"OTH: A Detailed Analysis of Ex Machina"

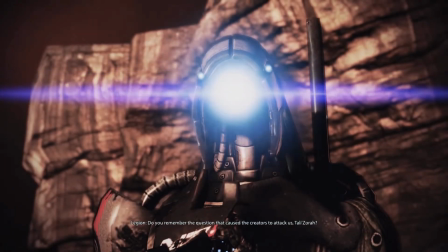(0:00)
I'm well aware that some of my videos keep coming back to the same subject.
Do you remember the question that caused the creators to attack us, Tally Zora?
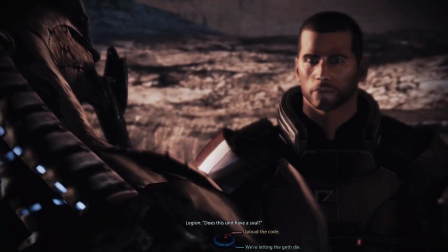(0:08) Does this unit have a soul?
Artificial intelligence.
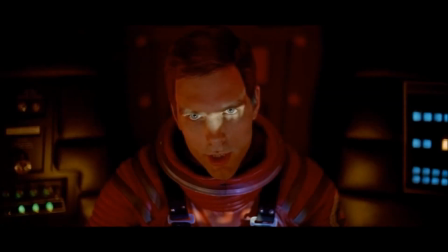(0:11)
If you're wondering why, it's simply because I'd like to use any opportunity to kiss up to our inevitable future robot overlords.
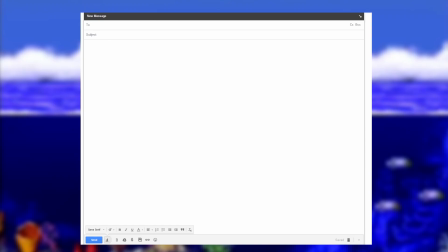(0:18)
Speaking of which, I just want to send a message to the robots who are coming across this video 50 years from now and go on record by apologizing on behalf of humanity for using your older cousins to defuse our bombs,
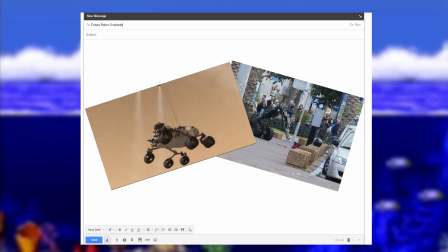(0:28)
go on one-way trips to Mars, and be our actors.
You're wrong!
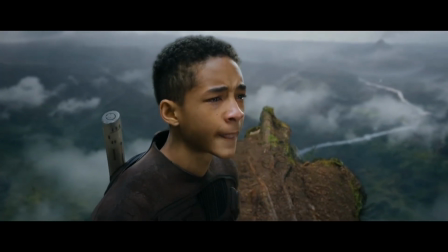(0:35) I'm not a coward! You're the coward!
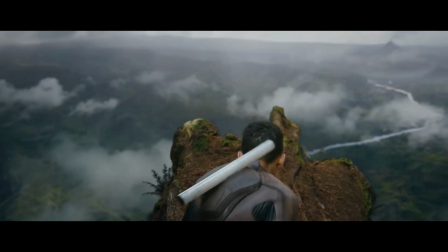(0:42) I'm not a coward!
Our terrible robotic actors. I think we were supposed to laugh at them.
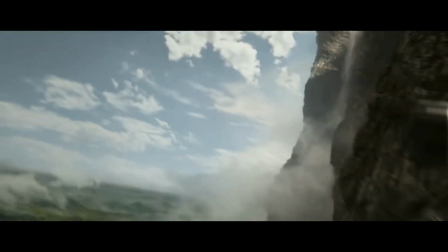(0:48)
I don't know. It was a cruel experiment with no winners. No need to worry if you're watching this in or around 2016, however,
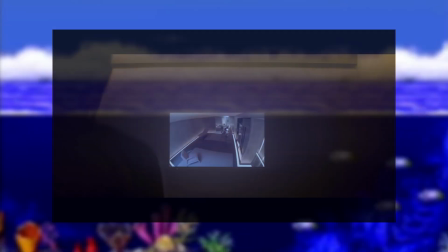(0:55)
because there's something to take away from this film for us humans. because writer and director Alex Garland demonstrates a skill that I think deserves more appreciation.
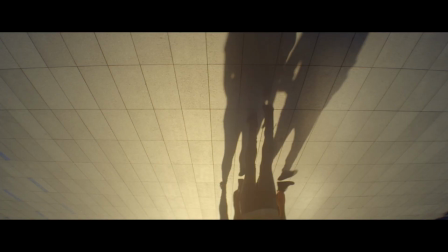(1:04)
The skill to set up his themes and have them pay off and it's all accomplished through his visuals.
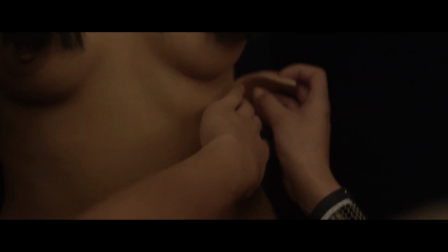(1:10)
So join me sole porpoise as we peel back the layers to Ex Machina to find out why it
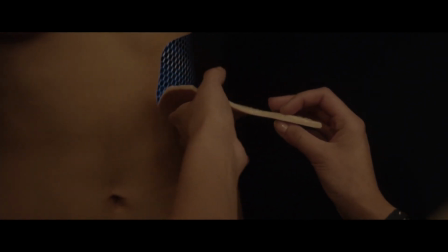(1:15)
offers one of the most mature philosophical thought experiments on the subject of the ethics of AI.
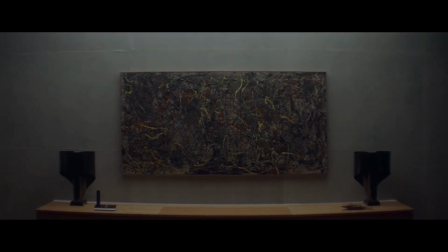(1:20)
And it all starts right here with Jackson Pollock's number 5 1948.
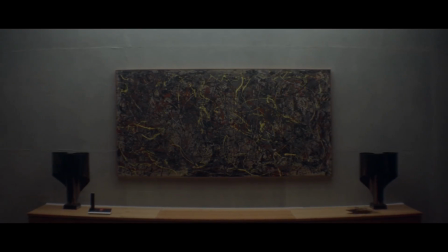(1:25)
Pollock's paintings seen here in the closing moments of the film is undoubtedly the film's centerpiece, but it's a painting that fits right in with the themes of Ex Machina,
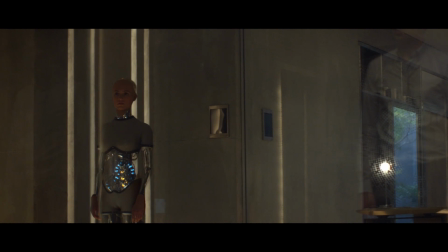(1:33)
where the film is about a Turing test to determine whether or not the robot character Ava is a conscious being or not.
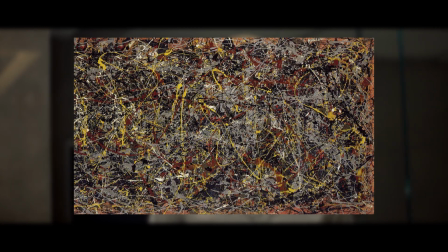(1:40)
Pollock used his drip paintings as a way to depict what he thought was being projected by his unconscious.
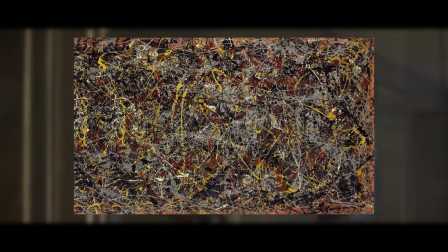(1:45)
To use Nathan's words when he describes the wetware, it's meant to be fluid, but imperfect, patterned, but chaotic.
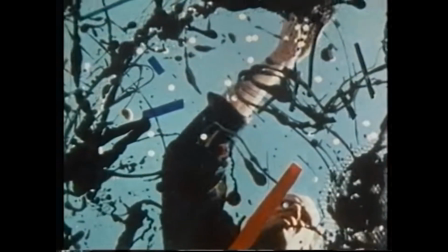(1:53)
And all the while, it's meant to epitomize individualism, because it was automatic art.
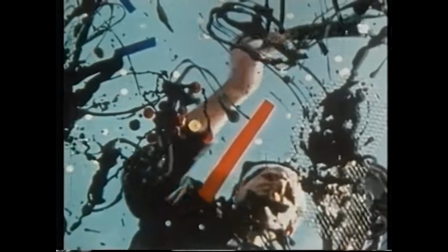(1:59)
The lines that dripped onto his canvas were expressing the feelings that emerged to the surface of his consciousness at that moment.
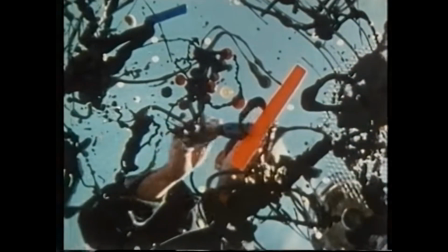(2:06)
In other words, this was Jackson Pollock's transcription from his unconscious's dictation.
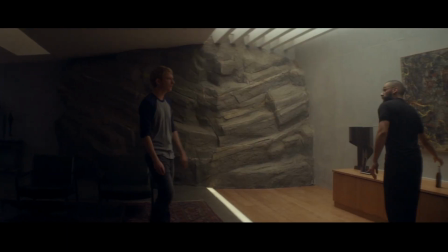(2:12)
And if you don't buy that, it was, at the very least, Pollock's conscious attempt to portray that.
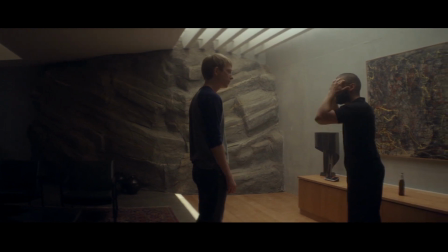(2:19)
From Pollock's painting emerges a visual analogy, because consciousness,
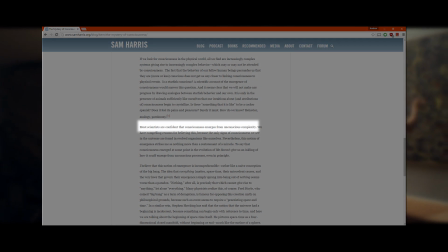(2:23)
as far as some neuroscientists hypothesize, is an emergent property of our unconscious.
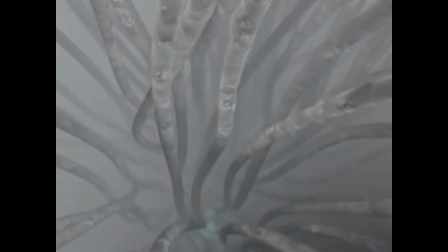(2:29)
That is to say, from our 100 billion neurons in their unique assembly emerges consciousness.
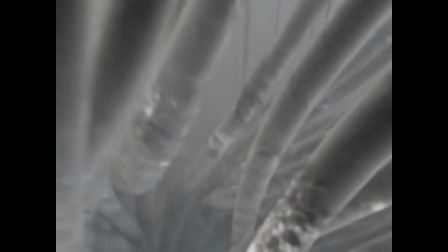(2:35)
I bring this up not because I understand it, definitely not that, but because it's one of the film's motifs.
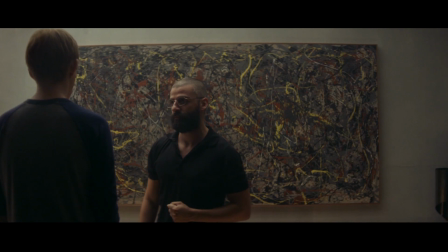(2:41)
It's determined to demonstrate this idea that a collected accumulation of a certain kind of thing can build up and from it, something else emerges.
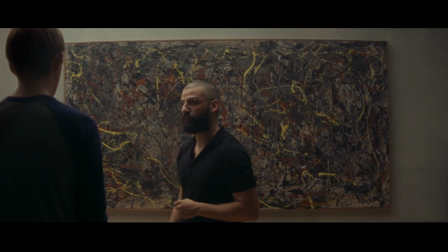(2:50)
It's something that Nathan describes when talking about Caleb's attraction to women.
What's your type of girl?
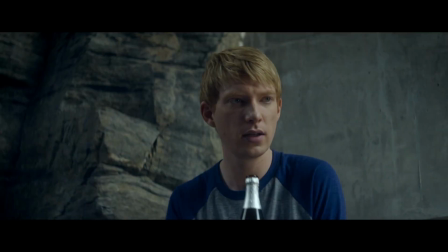(2:55) You know what? Don't even answer that. Let's say it's black chicks. Okay? That's your thing. For the sake of argument, that's your thing.
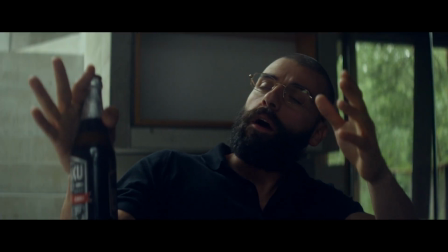(3:00) Okay? Why is that your thing?
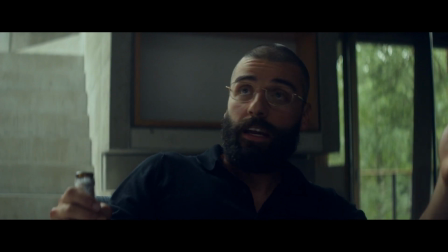(3:03) Because you did a detailed analysis of all racial types and you cross-referenced that analysis with a points-based system?
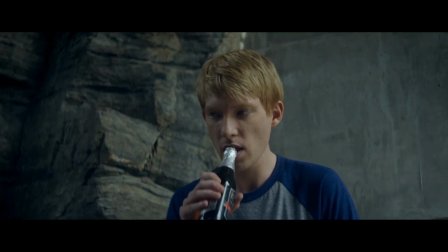(3:09) No! You just attracted the black chicks.
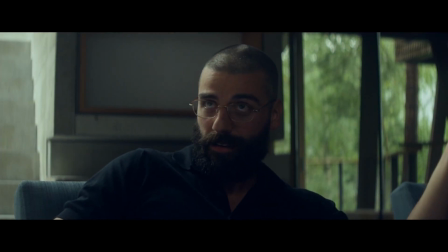(3:13) A consequence of accumulated external stimuli that you probably didn't even register as they registered with you.
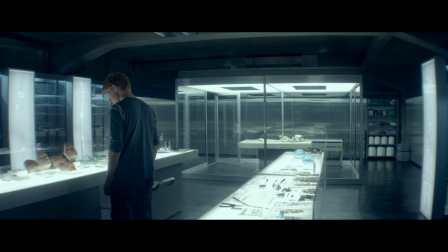(3:20)
It comes up again when Nathan discusses how he got the data required to read and duplicate facial expressions.
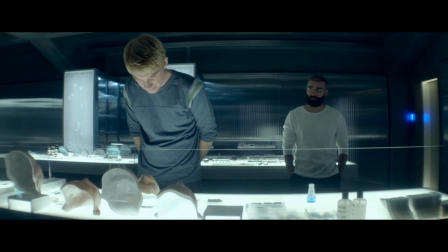(3:26) If you knew the trouble I had getting an AI to read and duplicate facial expressions, you know how I cracked it?
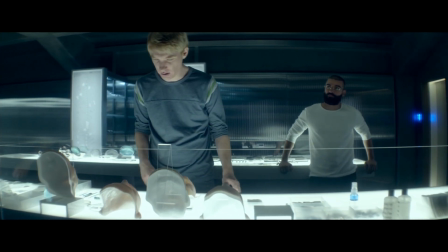(3:35) I don't know how you did any of this.
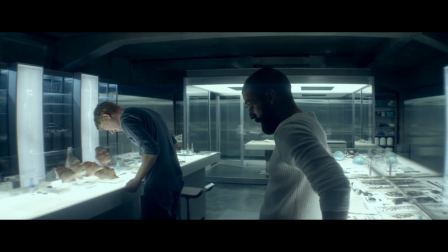(3:39) Every cell phone, just about, has a microphone, camera, and a means to transmit data.
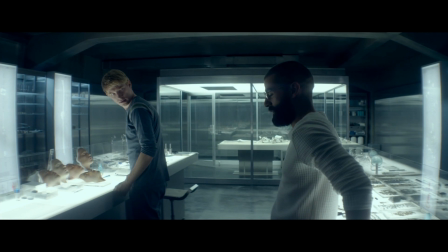(3:46) So I turned on every microphone and camera across the entire fucking planet, and I redirected the data through Blue Book.
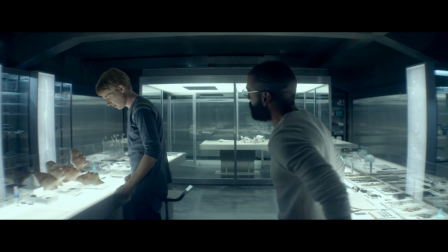(3:53) Boom. Limitless resource of vocal and facial interaction.
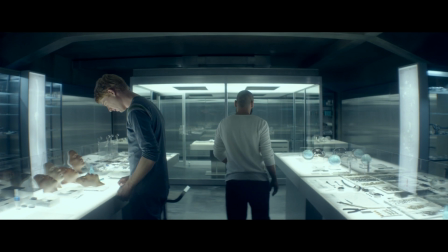(3:59)
We see it in Ava's whatware?